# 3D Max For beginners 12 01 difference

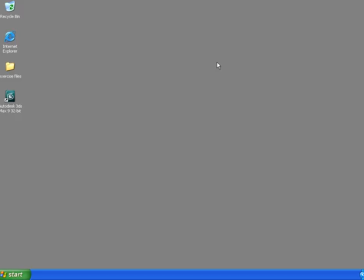1s
For this basic intro into lighting, we don't even need Max open. Let's just go to the exercise files folder and open up chapter 12.
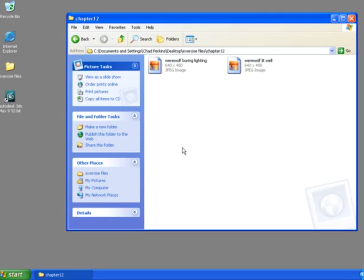9s
We'll see two images here, werewolf boring lighting and werewolf lit well. Now I know that there are probably more than a few of you out there that are very skeptical about why you need to learn lighting. Well, let me make a believer out of you.
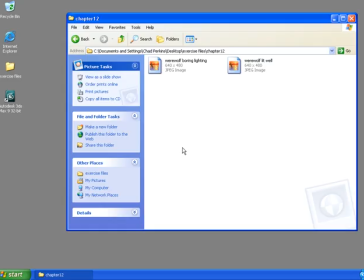22s
Many newcomers to the world of 3D often overlook lighting as one of the most powerful tools in creating a believable scene. But if you were to ask most 3D artists out there the two most important things,
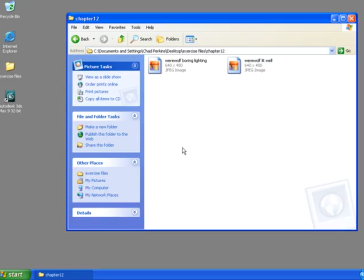36s
they probably would say materials and lighting. And maybe not even in that order. Let me show you briefly here the difference lights can make. I'm first going to open up werewolf boring lighting.
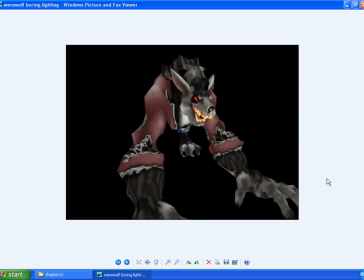49s
This should look pretty familiar to you. This is the werewolf we used previously when we were talking about rigging. Again, thanks to David Gibbons, my lead animator at Wedgecase Animation, for providing this for us. But this is the werewolf with basic lighting. There are no shadows, no highlights, nothing really exciting to speak of in the way of lighting.
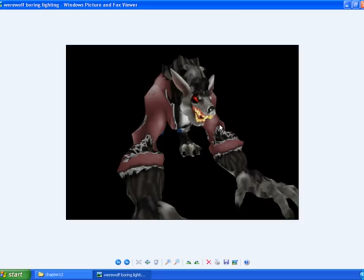67s
I can see every piece of this equally. Now, there is a little bit of faking here with some shadows and some highlights, but that's painted into the material, not part of lighting. And truth be told, this is actually a pretty good trick if you're working on a video game character and you want to have lighting on the character in certain areas,
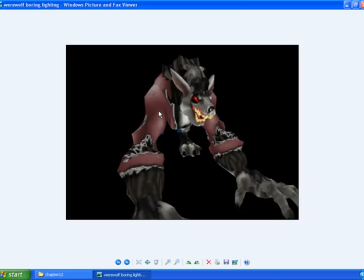85s
but you can't get the game engine to render the lighting model that quickly. You could bake the lighting information into the character so that it always has that lighting information as part of the material. But with all the lighting, we see all the imperfections. This is a low poly model meant for gaming.
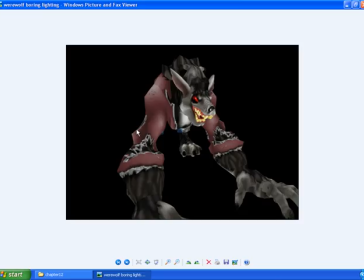101s
And with the lights at full blast here, it's kind of unforgiving. We can see points like this that really don't belong. We can also see where there's some stretching in the materials. And basically every other little tiny flaw about this character.
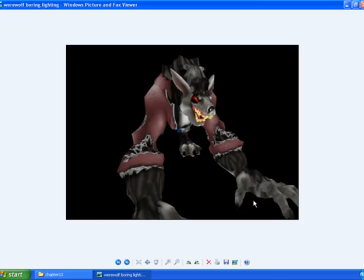114s
Now we're going to look at the same exact scene. The same max file, the same mesh, the same materials applied to it. Everything is the exact same except for the lighting. I'm going to close boring lighting and open up werewolf lit well.
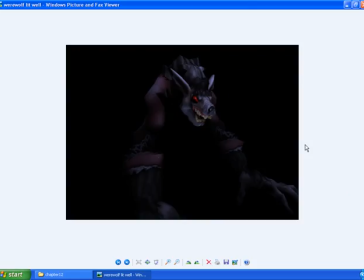133s
Oh, hey, look at that. Man, I love lighting. Whereas before, when this thing was lit up like a Christmas tree, we could see all that stretching on those paws there. And instead here, we're just seeing subtle highlights along the edges of those claws.
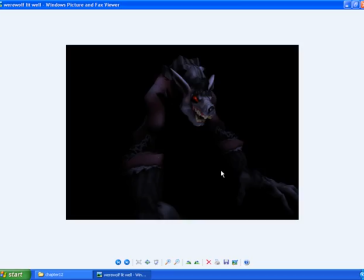147s
Much more menacing and mean. Also, the light has a blue tint, as if this werewolf is out late at night hunting by the light of the moon. I also put a red light here next to his eye to bring out that mean glare in his eye. I put another light under his mouth to kind of give it that scary campfire thing when you put your flashlight under your mouth, when you're a kid.
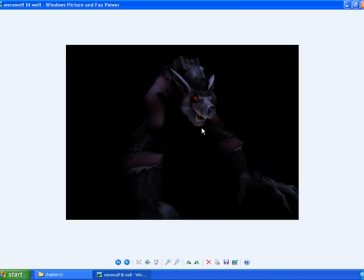167s
Always does a great job in making things look a little bit creepier. Also makes his teeth look a little bit more menacing because they're lit up. And so we could use lighting like this to put emphasis where we want that. I'm going to hit the right arrow key while we're in the Windows Picture and Fax Viewer here to go back to my other image.
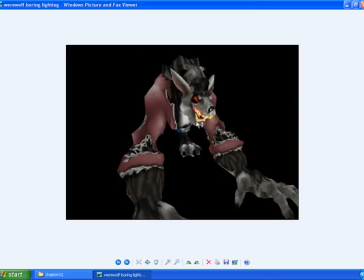184s
Wow, what a difference. This looks like a low poly character, but as we change the lighting, what a difference. And not only that, going back to the original again, there's no emphasis here. Should we look at his face? Should we be scared of his claws? Is this some kind of werewolf-scorpion hybrid?
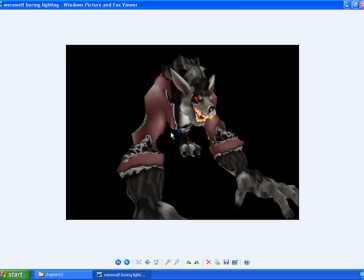202s
Maybe he has a scary tail back here that we should be aware of? Who knows? But when we light this properly, we could put the emphasis where we want it.
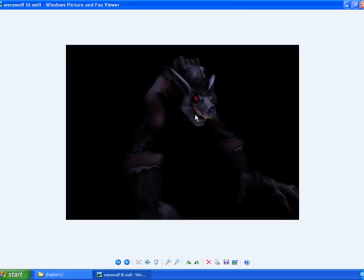210s
And in this one, I chose to light up his teeth a little bit and his eye. It's almost as if to say, I'm focused on you, and I have the teeth to chew you up and destroy you.
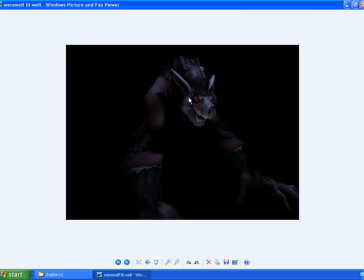221s
Again, I remind you here, the only difference is the lighting. I didn't change the rendering engine or anything else about the file, only the lighting. But lights don't only make images look better, they also can help us tell a story.
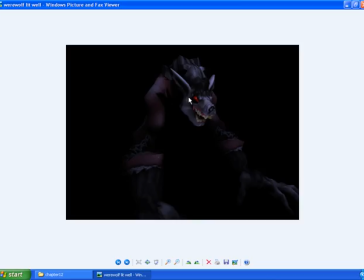235s
The angle of our lights, for example, and where they're placed can also aid in our storytelling. Let's say, for example, we have a light coming from up above somebody.
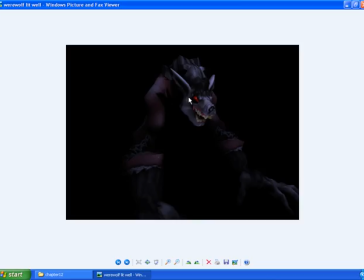246s
If it was coming from straight up above them, it might appear to be heavenly, putting our character in perhaps an innocent light. If we stuck a light under a character's chin, for example, that old campfire trick that we just talked about, a character might appear a little bit more menacing and mean.
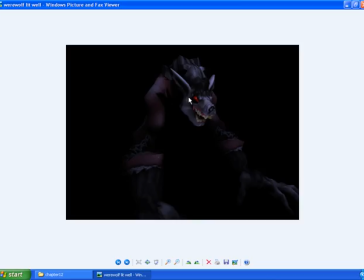261s
The intensity of the light also makes a difference. This character looks a lot more creepy and evil because we can't really see all of him. If we had massive highlights that were blown out so that this looked all ethereal and smooth and angelic, it would definitely take away some of the power of this scene, to say the least.
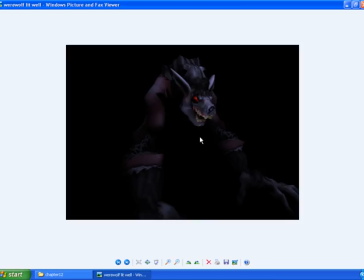278s
A werewolf entering the pearly gates of heaven because of his good deeds somehow isn't quite as scary. And finally, we could also change the color of our lights to help tell a story as well. Now, this is not the time and the place to talk about the psychology of color, but suffice it to say,
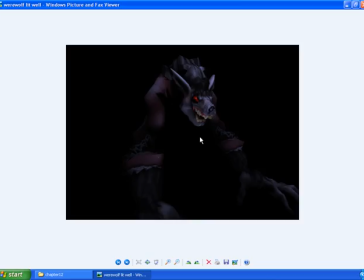295s
color makes a huge difference in the way we as human beings react. There's a reason that stop signs are red. When you think of red, you think of things that are passionate, fiery, warm, intense. Things that are blue are often a little bit more chilled out and relaxed.
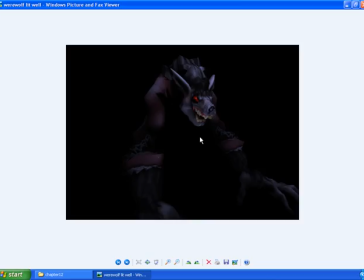311s
And so then, if you had a character that was full of rage and was going and destroying a room, you probably wouldn't want the scene to be full of blue light. So this is just a teaser, a warm-up if you will, into what lights have to offer to your scene.
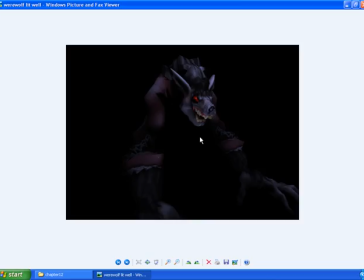325s
Sometimes lights in the real world don't really serve a great purpose. You just turn on the light so you can see where you're going. But as animators, we kind of tell a story. We use lights in a different way. Yes, we use lights to illuminate things so we can see where we're going, all that stuff, yada yada, blah blah blah, whatever.
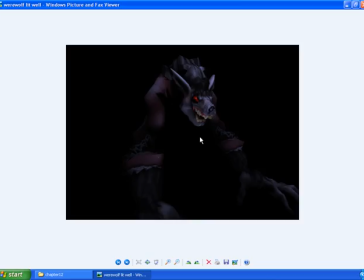341s
But realistically, the power of lights is to put focus where we want focus and to use colors, angles, and intensity to help us tell our story. Now let's get into Max and actually make some of these lights and see how this works.